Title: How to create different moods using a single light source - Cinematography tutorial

Hi, this is Shayan Biswas from Asian Academy of Film and Television, and I'm from MSc Cinema, and I'm here to demonstrate how to light up a character and create moods using a single light source.
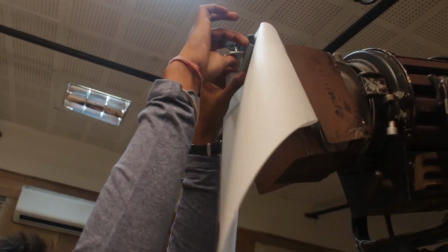Let me introduce with the equipment I'll be using here to demonstrate this. So at first I'll be using a baby light, I'll be using a camera which is Canon 80D, a gateway paper,
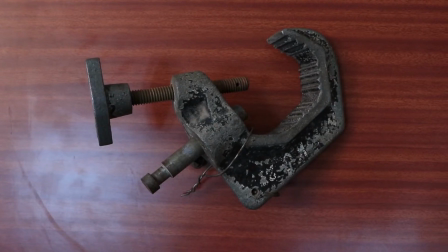31s
C-clamp and a reflector. So to make this video, I will need two of my friends, and my first friend will be Ajinkya, who will help me with setting up of lights, and my another friend will be Nidhi, who will be the character or the talent in this video.
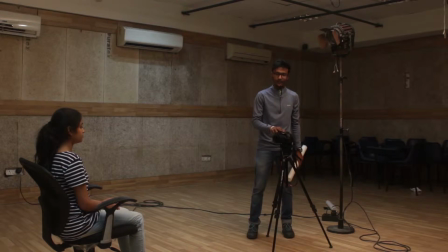52s
Yeah, so to achieve this neutral mood, I've placed the camera just character Nidhi and have placed the light, the baby light, behind the camera, which is few feet above the camera. It's totally 90 degree to her,
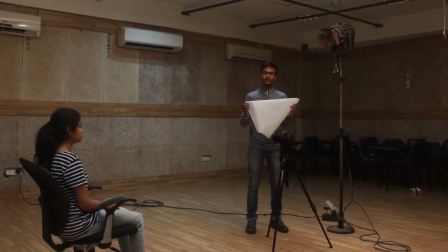69s
and I'll use this gateway paper which will soften the light, so it will enhance the beauty. The hardness of this light will put dramatic effect which I don't want in this neutral mood.
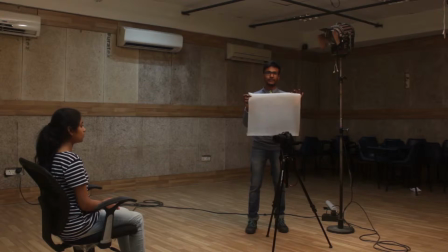83s
So let's see what effect does this gateway paper and what this single light source does on her.
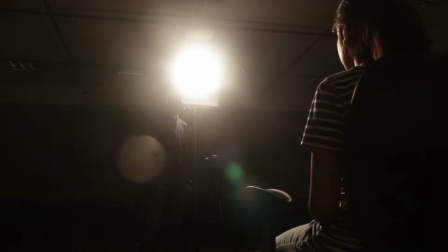95s
House lights off. It is a very flat light setup.
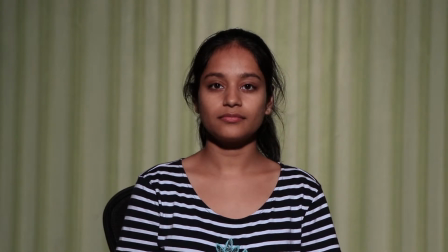100s
We can see the shadows under her chin. This kind of lighting can be used in interviews or simple conversation scenes. Here's an example. This is a still from the movie Casablanca. So we have seen how to achieve neutral mood lighting. So we move on to our next type of lighting. The next type of lighting will create a mood of positive and happy mood. In this type of lighting, it beautifies the character. Let's see how we do this.
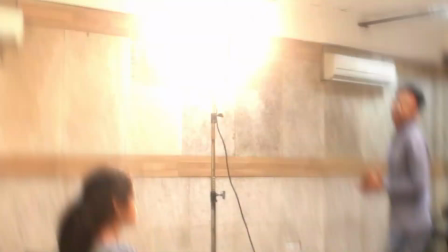133s
Okay, now.
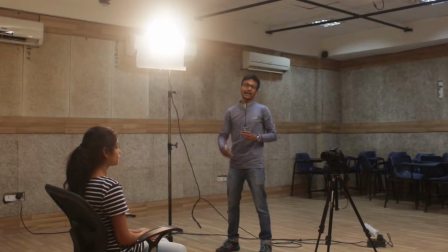134s
So I've placed the baby light at 45 degrees to my character, and I've placed my camera just like the previous shot we have done. It's at the same position, just the change in light, that is in 45 degree, and it is a bit higher than our character.
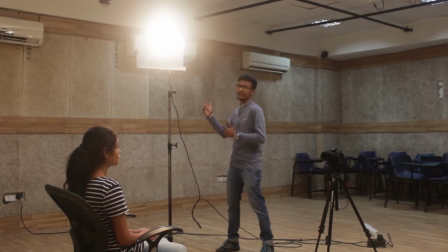150s
So let's see what effect it have on our character. The house lights off.
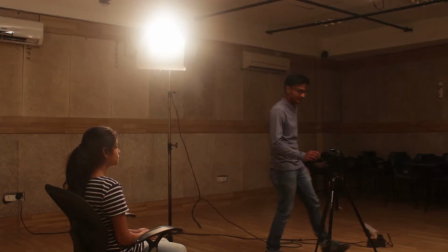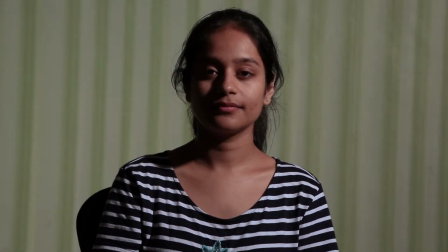161s
This is what we get when we place the light at 45 degrees. We can see a small triangle forming under her eyes, which makes the frame more interesting.
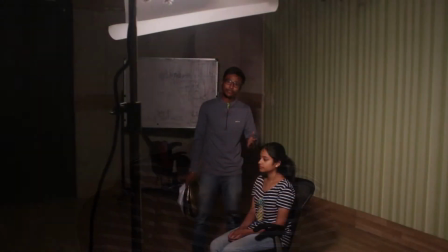171s
But the harsh shadows are the problem here. So to fill up the shadows, as said, I'll use a reflector.
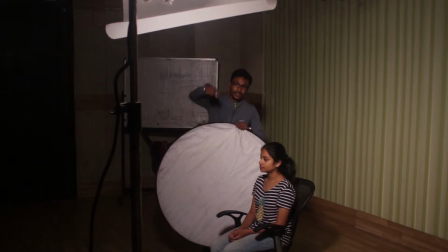181s
I'll place it just here. The light is placed there, so the light bounces back here. We'll see it in camera how she looks after bouncing the light.
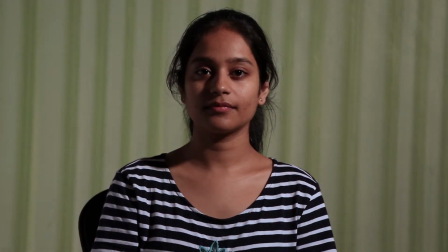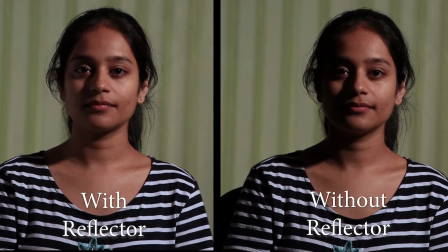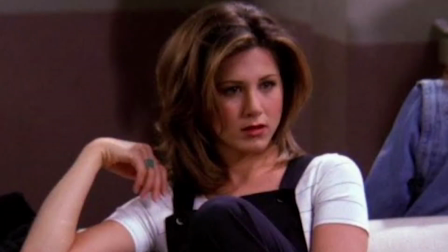206s
Here's an example from a TV series, Friends. So you saw how to do a positive mood lighting. I would also like to mention this type of lighting is also known as Rembrandt lighting. Moving on to our next type of lighting, where we will use hard light, and this will create a dramatic mood.
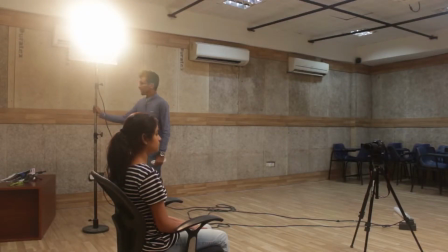228s
Let's see how we do it. Okay, so now I have placed the light at 180 degree to her. So I'll create a dramatic lighting, so where her face will be half lit and the other side of the half will be in darkness.
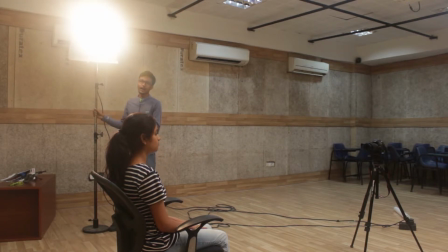246s
So how I'll achieve this?
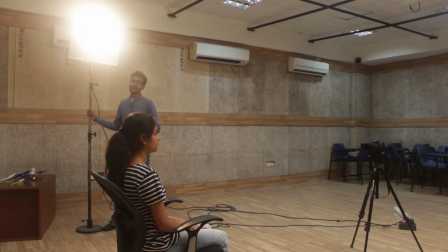249s
Another thing which I remind you, the hardness and softness of light matters a lot. So I'll remove the gateway paper
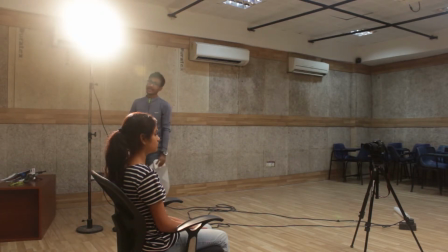261s
to create a hard lighting and dramatic lighting over here. Another thing, you can see the light is placed at a higher level. So I'll put it down at her eye level.
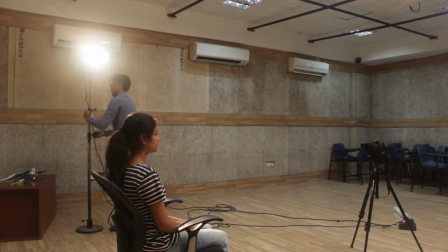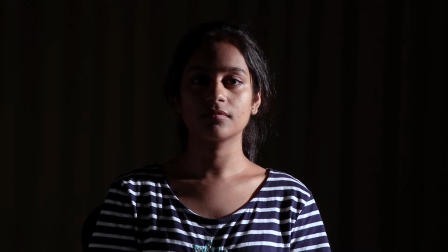279s
One side of the character is well lit and the other side is in darkness. It can sometimes show that the character may be hiding something from the audience.
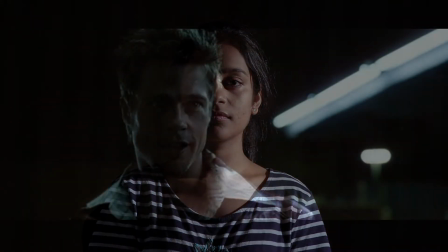289s
This type of dramatic lighting has been used in the film Fight Club. So now you have learned how to create a dramatic type of lighting using a single light. Now moving on to our next type of lighting, it will create a mood of evil.
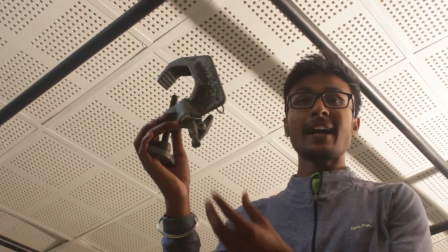306s
Let's see how we do it. This will hang the light for this type of lighting.
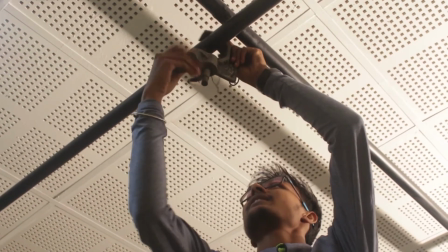311s
So I'll hang this light here. So I have to fix this C-clamp first.
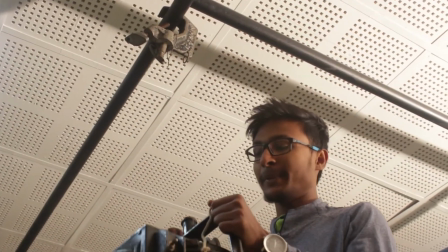318s
Now I'll put this BB light on this C-clamp.
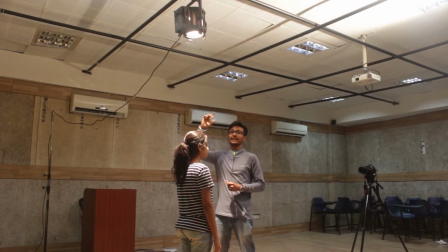326s
Shown you the setup how to set the light in the ceiling using a C-clamp. Now you can see the light is just above her, and the light we have placed is a hard light, so it's casting harsh shadows beneath her eyes and nose.
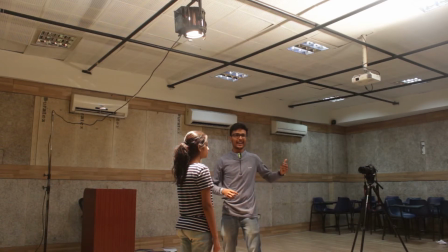343s
Let's see what happens in the camera. Let's see what mood it has created. I guess it should be evil, which I'm trying to do. House lights off.
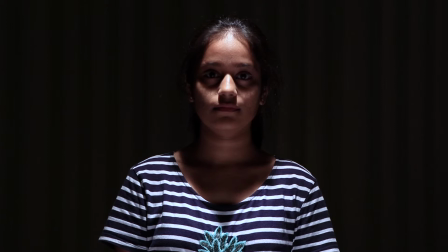356s
It looks like she is a negative character here. Her eyes are partially visible and the audience cannot predict what she is going to do next. The opening scene of Godfather is the perfect example for this kind of lighting. So we have created the mood of evil using one light. So moving on to our next mood, which is a horror mood.
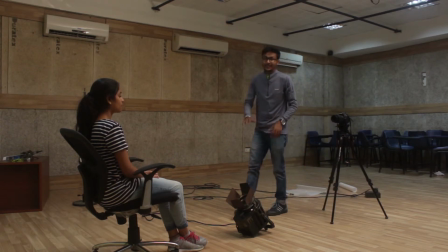383s
Okay, now I have placed the baby light at a low angle. So you can see I have replaced the light stand and have put the light on the ground. Let's see when we switch it on what effect it has. House lights off.
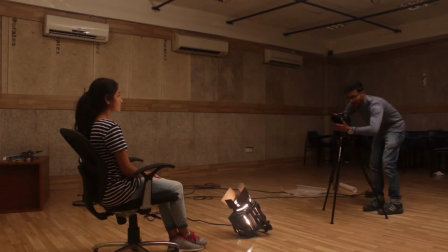The shadows which are forming here are not normal to our eyes, so it makes the character look a bit uneasy and spooky.
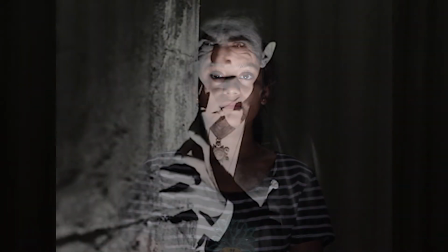416s
Here's a frame from the film Dracula. We are done with our horror mood lighting. Next we move on to our last mood lighting, which is suspense. Let's see how we reveal our character from suspense mood.
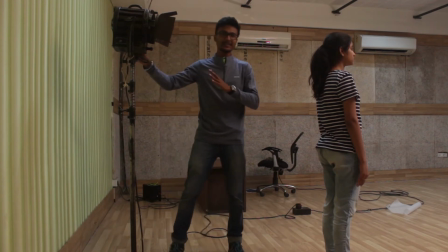434s
So now you can see I've placed the BB light just behind our character, which is at 90 degree, but regard to our first shot, it has been placed behind her. So let's see what effect does it have when we switch on the light.
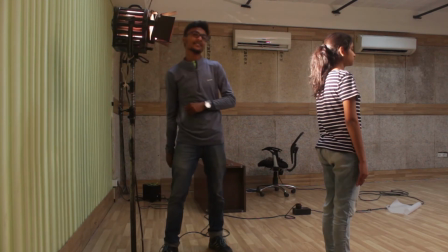454s
House lights off.
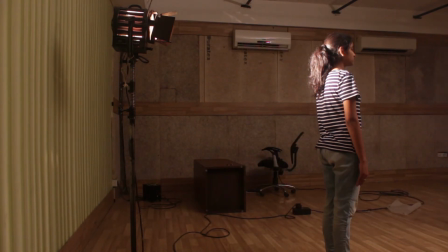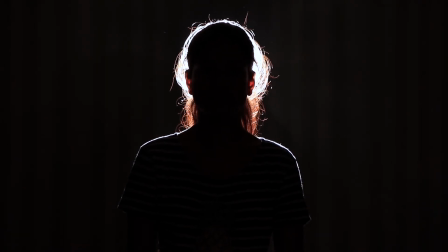461s
The light has created a rim around her. The character is totally in darkness and it's difficult for the audience to identify her.
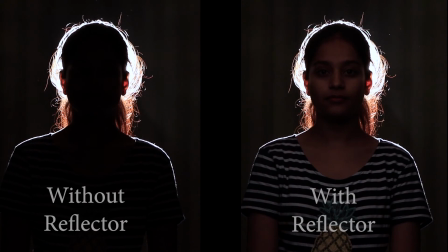470s
Though we can reveal her character later using a reflector and bouncing the light on her.
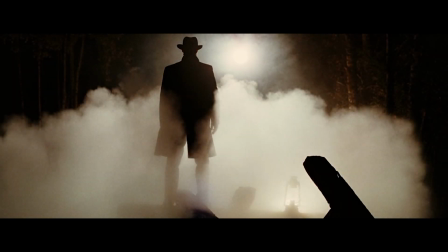481s
Here's an example from the film The Assassination of Jesse James. We are done with our final mood lighting, which was suspense.